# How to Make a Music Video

So what I did is I would just make a, in layman's terms,
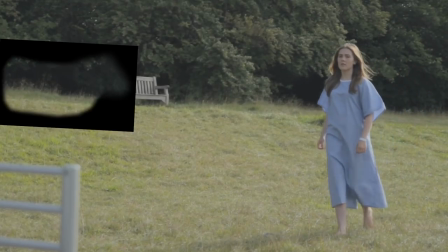(8:13)
I basically took another bit of forest and made a little patch out of that by duplicating the clip and, you know,
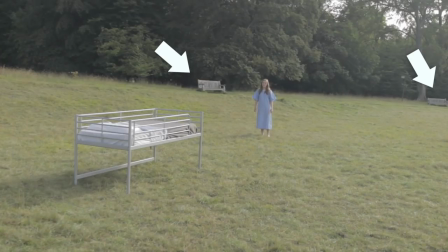(8:19)
drawing around it and made the little patch and put it on top of the bench and you know that was a fairly simple thing to do but it did take a while since I need to do it so often. So once the editing's finished and you've done any visual effects that you might need to do then you can do color correction. It does make sense to do it in this order so that you're not color correcting loads of shots that you're not even going to use in the end but
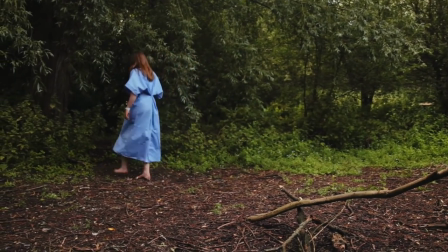(8:39)
the thing I did in general was just try and match the shots as closely as possible which did take a little bit of work
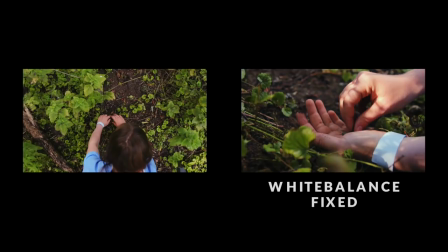(8:45)
considering that the lighting was changing and then I also kind of went for an overall idea of it starting off warm
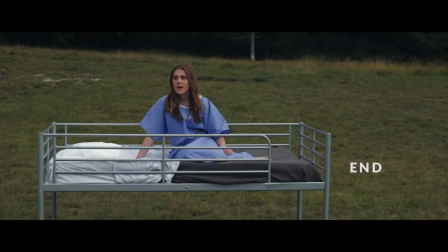(8:52)
and then getting cooler as it went down because there's a kind of simple association with warm being happy colour and cooler, bluer colours being sad. So that's very basic but you know these sort of things do work. So I would say just think about your colours, try and match it if you need to.
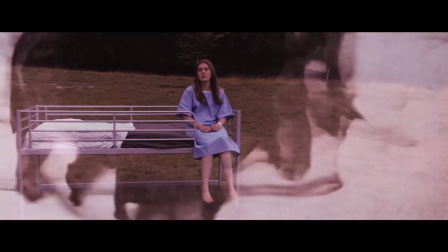(9:08)
Now as I said we wanted it to have these kind of abstract overlays, the idea being that would show that it was a dream.
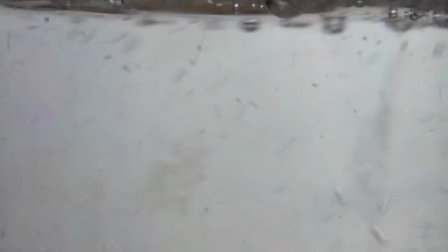(9:14)
So I took the footage that I'd shot with the water glass and the flowers and I did a variety of blending modes by putting them on top and changing the blending
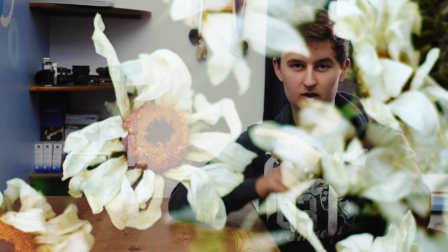(9:23)
mode to maybe screen or add and the idea with these they're very simple kind of mathematical things that make the black parts of the image transparent and the white bits show through or the brighter bits show through or in the other way you can have the dark bits show through
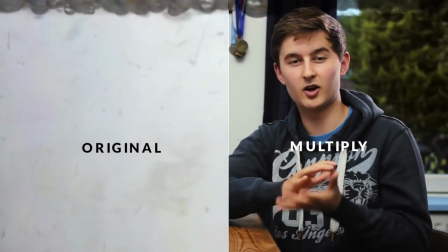(9:38)
and the brighter bits not show through so that's pretty much it so hopefully seeing how we made our music video that will help you to make some decisions about how you you want to make yours, but of course you don't have to follow what we did at all, you know, especially with music videos,
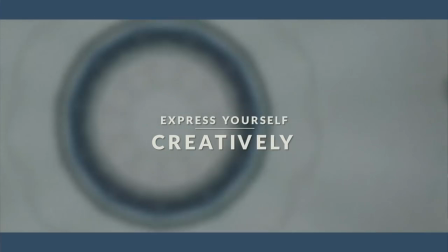(9:52)
you're especially open to be able to just do whatever you want and be as abstract or cinematic or just generally crazy as you want. But all that remains is for me to remind you that you can see the finished full music video in the first link in the description, and also if you want to check out Alicia's music stuff, she's over on YouTube, Facebook and Soundcloud, all of those just slash Alicia video and I'll see you next time.